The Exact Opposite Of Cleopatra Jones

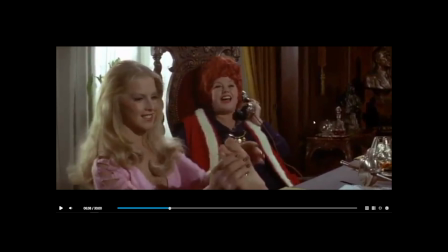(8:30)
It looks royal, showing that she's the queen and she's the boss.
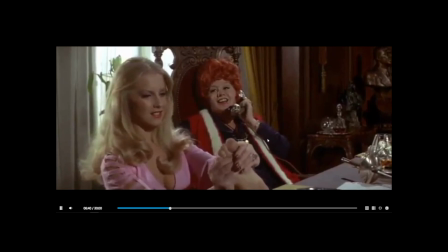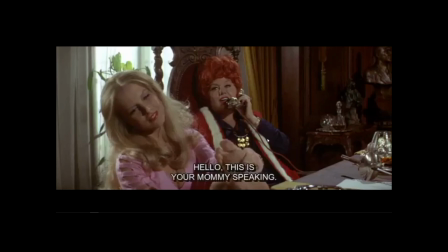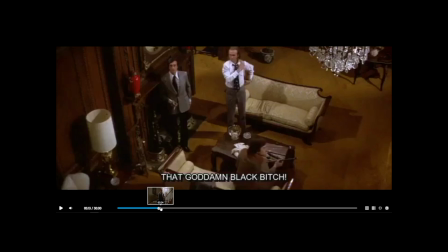(8:50)
Alright, let's rewind back and.
Bitch! How dare she mess around with my puppies! My god, everybody!
Alright, this we already talked about.
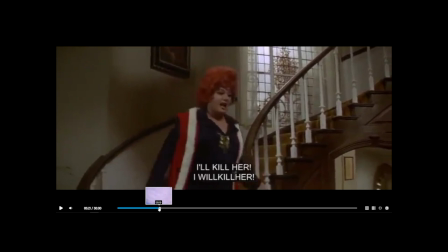(9:03) Lion!
Here we get a good look at her costuming though.
That. Bitch!
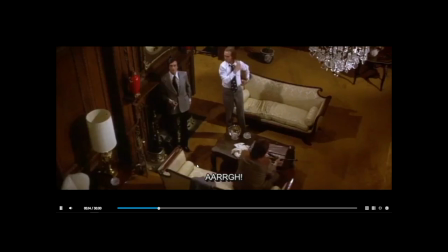(9:08) That goddamn black bitch!
Keep going. Sorry, let me just. Wanted to redo that.
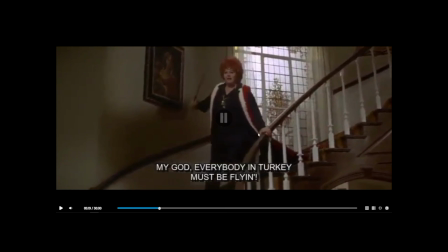(9:13)
Mess here we get a look at her costuming, and she is very in black, red, and white. Obviously, which would be the same as the Nazi colors that we talked about in class. Or, well, not that we didn't talk about that, but that's just what they had. They had like the really black suits, like in Star Wars.
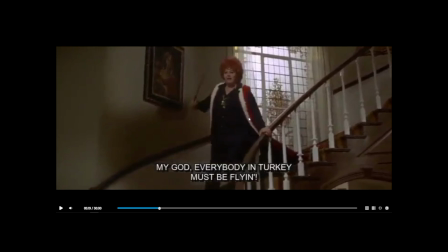(9:31)
And she has the red and the white that would be on the swastika flag.
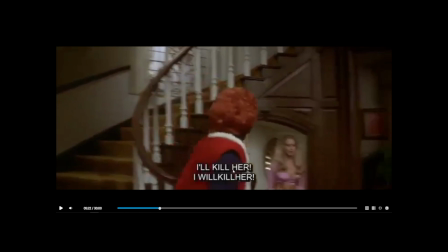(9:38)
She has the stick or beating stick. Well, now we see it's blue, but in the lighting, it looked more black, but it's navy blue.
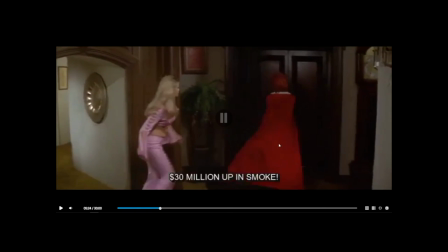(9:46)
She has a cape. What seems like a cape, but just that. And then we see Evie here. She is dressed up in very pink, and pink I assume is going to represent the bimbo aspect of it. So she is representing her bimbo aspect of it and not being up in there.
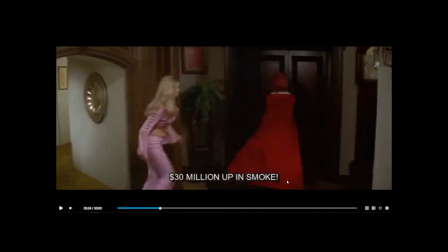(10:05)
But with this line here, you can see $30 million up in smoke. You can see she is not happy.
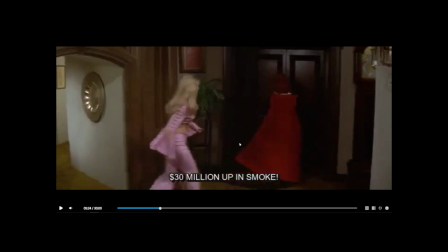(10:10)
She is angry, and that's why she comes in screaming loud.
$3 million up in smoke!
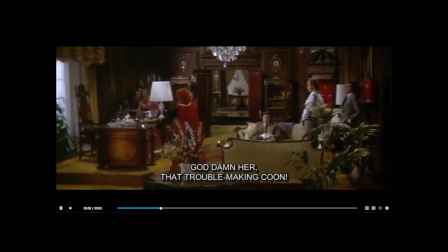(10:18) God damn, are that troublemaking clothes!
And we can see here a little bit of more of her personality, that she's kind of reckless with her anger, is with her hitting that with the stick she has. She's reckless with it, and then Eve obviously calms her down.
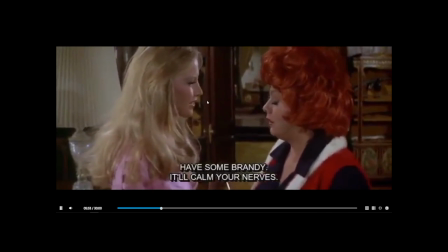(10:35) Have some brandy, it'll calm your nerves. Thank you, Eva, darling.
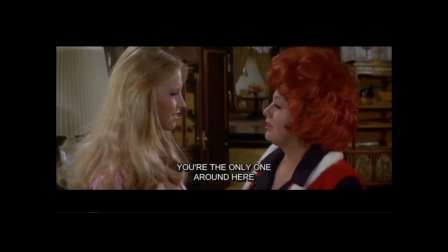(10:44) You're the only one around here gives a shit about mommy.
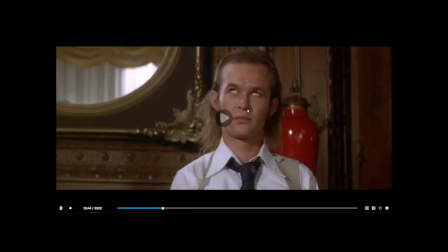(10:47)
And her saying this gives us a reaction from her henchmen, where they're like, oh my gosh, she's not even doing anything.
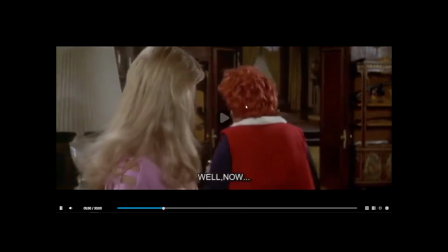(10:59) Well, now...
So we see their reaction.
She's over there!
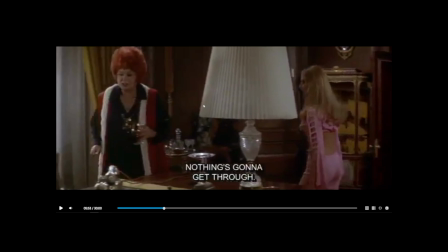(11:04)
And as she's walking, sorry, I need to keep pausing. Pausing it so I can talk about it, and it's not as loud.
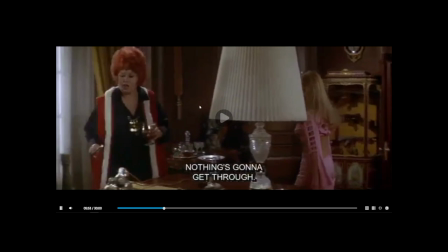(11:10)
So she's walking over here again. And then...
I want her black ass.
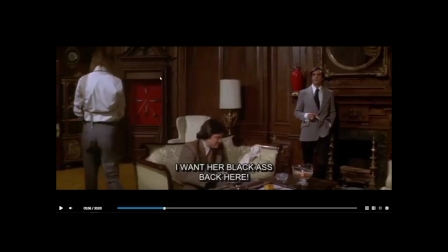(11:15)
So we have right here this red thing, and it sticks out from everything else around it because it's just everything else is just brown, and it's just like... It's red, so it's going to draw your attention to it because red is like anger, and you're going to notice a color that, like that in a brown and white and gray area.
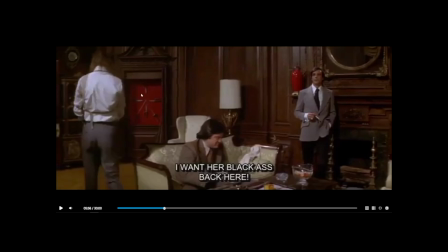(11:34)
So it seems like it has like swords on it, so showing that she is one not to steer away from violence, where if she needs to get something done, mommy, that is, if mommy needs something done,
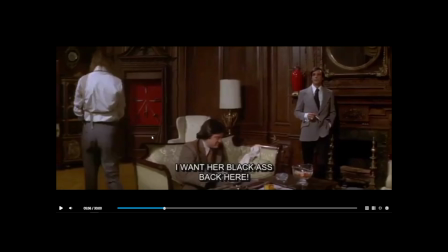(11:48)
she will go all in to do it. And then we hear that when she's calling the cops, or like talk about her plan.
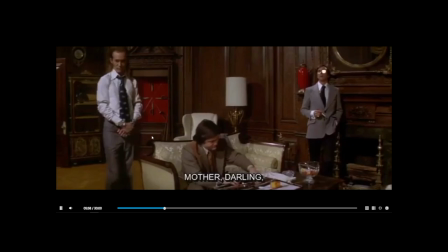(11:58) Back here. Mother, darling, nobody can make her do anything.
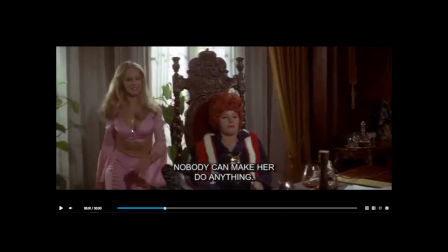(12:02)
And like I said, the prop of her chair, it just shows expensive royalty, so she's the queen of the house.
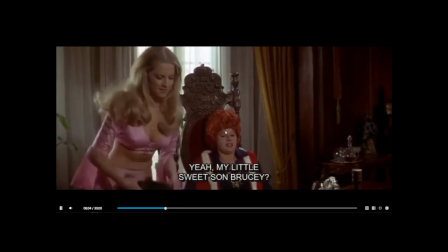(12:10) Yeah, my little sweet son, Brucey. You ever heard of the B&S house?
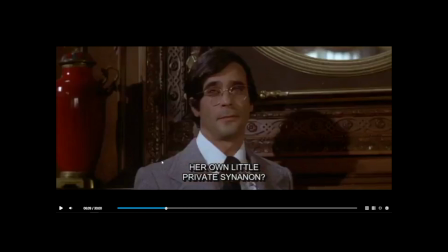(12:16) Her own little private...
Now, we can see... Once it loads.
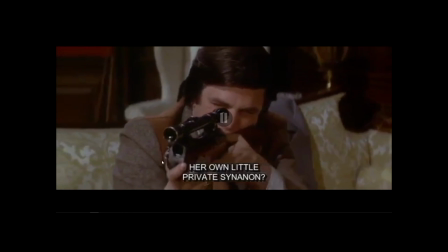(12:23) You ever heard of the B&S house? Her own...
This guy right here, he's just practicing his weaponry. It looks like he's practicing his weaponry. He's not really aiming at anything.
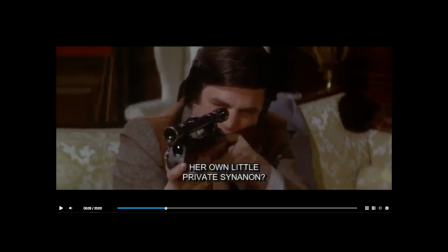(12:34)
We can say that he's tired of mommy's abuse and just aiming at mommy and doesn't really, sorry about that,
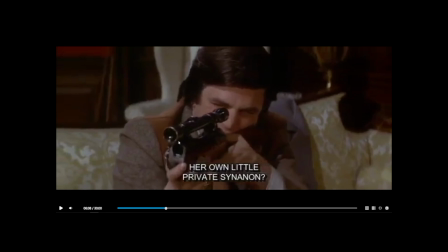(12:48)
care about her as much as she thinks he does. And he could also be pointed at Eve being like, you're getting all this attention, we're getting nothing. Help us out.
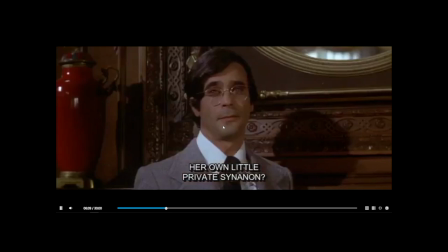(13:00) Own little private sitting on? Yes, mother.
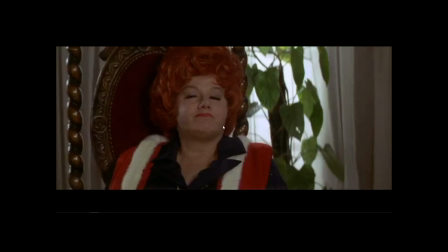(13:05)
Now, like I said, Eve is in like the pink bimbo slutty look. So now where they're her henchmen, they are all in suits. They're nice.
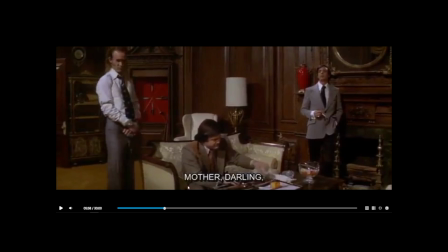(13:19)
Probably suits that mommy bought them, which is how they got them. And they're showing to be the villains of like a mob boss. So mommy is like that quote unquote mob boss dealing all the drugs and having the corruption with the cops and stuff.
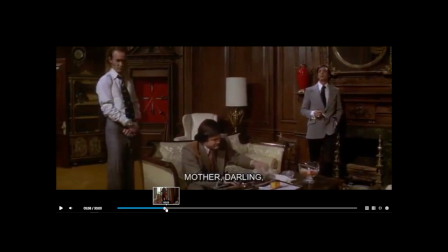(13:36)
Which it goes back to mommy sitting in that royalty chair of her being the boss.
Darling, nobody can make her do anything.
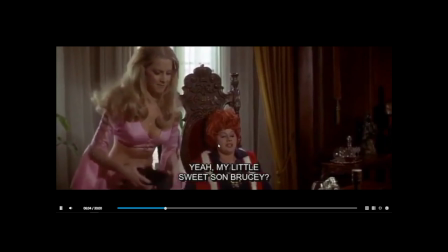(13:44) Yeah, my little sweet son, Brucey. You ever heard of the B&S house?
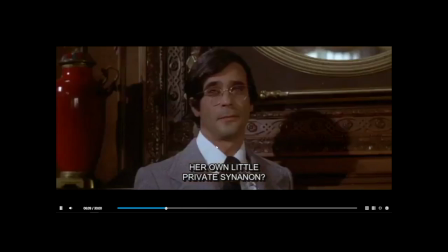(13:50) Her own little private sitting on? Yes, mother.
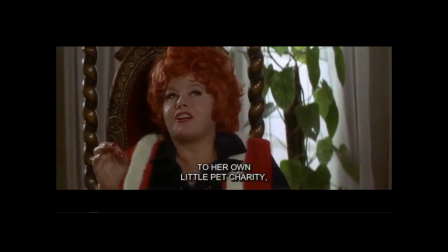(13:55) Well, if something were to happen to her own little pet Charity, she'd be on the next plane back here.
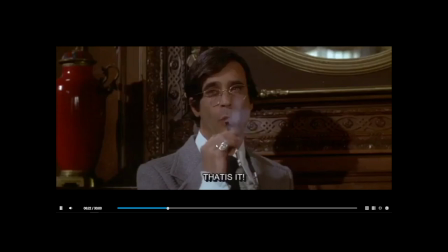(14:04) Hey, that's it. That is it!
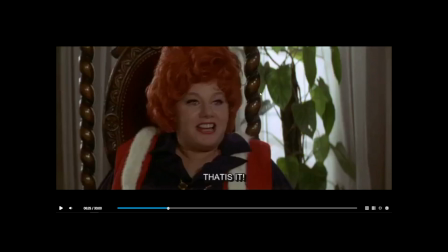(14:08)
Now, all the men in the shot, all her henchmen, look at her with some confusion.
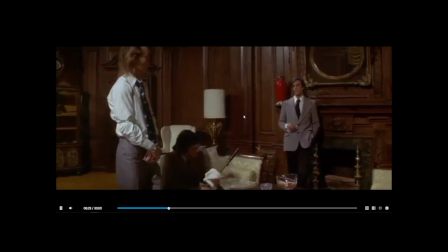(14:16)
And we can see it, like, right here with these two look at each other.
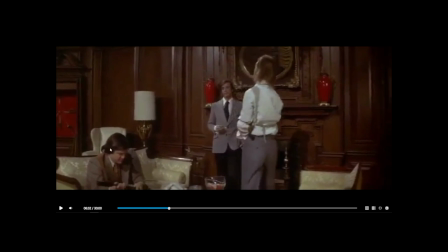(14:22)
And he just looked at her. Before she started calling, he was like, what are you talking about?
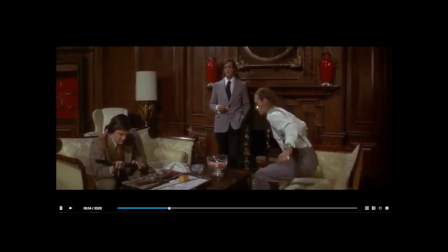(14:27) That is not a good idea.
But so these two are going to look at each other and be like, she is screwing up right here.
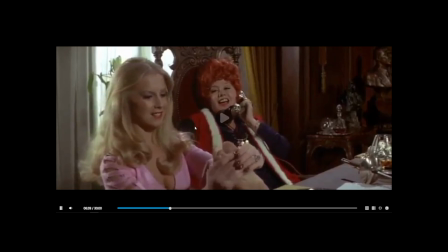(14:36)
We'll see in a second.
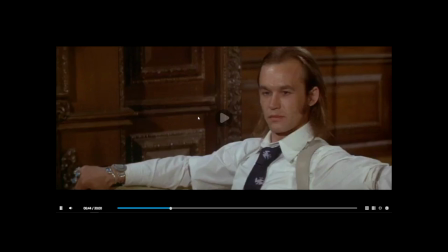(14:40)
See, he eyes him on the couch, and then he looks back and he's like,
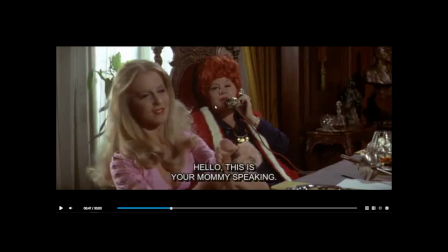(14:48)
I don't know, man. I don't know. I can't say anything because she will kill me otherwise if I do. Mommy's speaking.
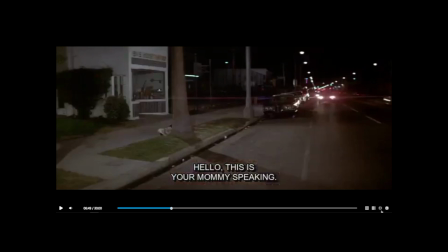(14:57)
And then we go to that. So.
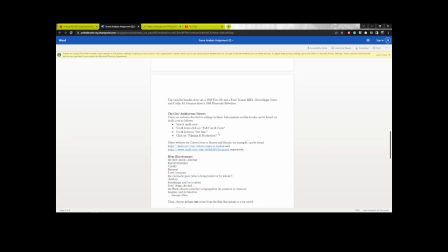That is all. Hope you guys did enjoy. Hit that like button down below if you did. And I will see you guys next time. It's your boy, Lucy the Rooster, signing off. Deuces.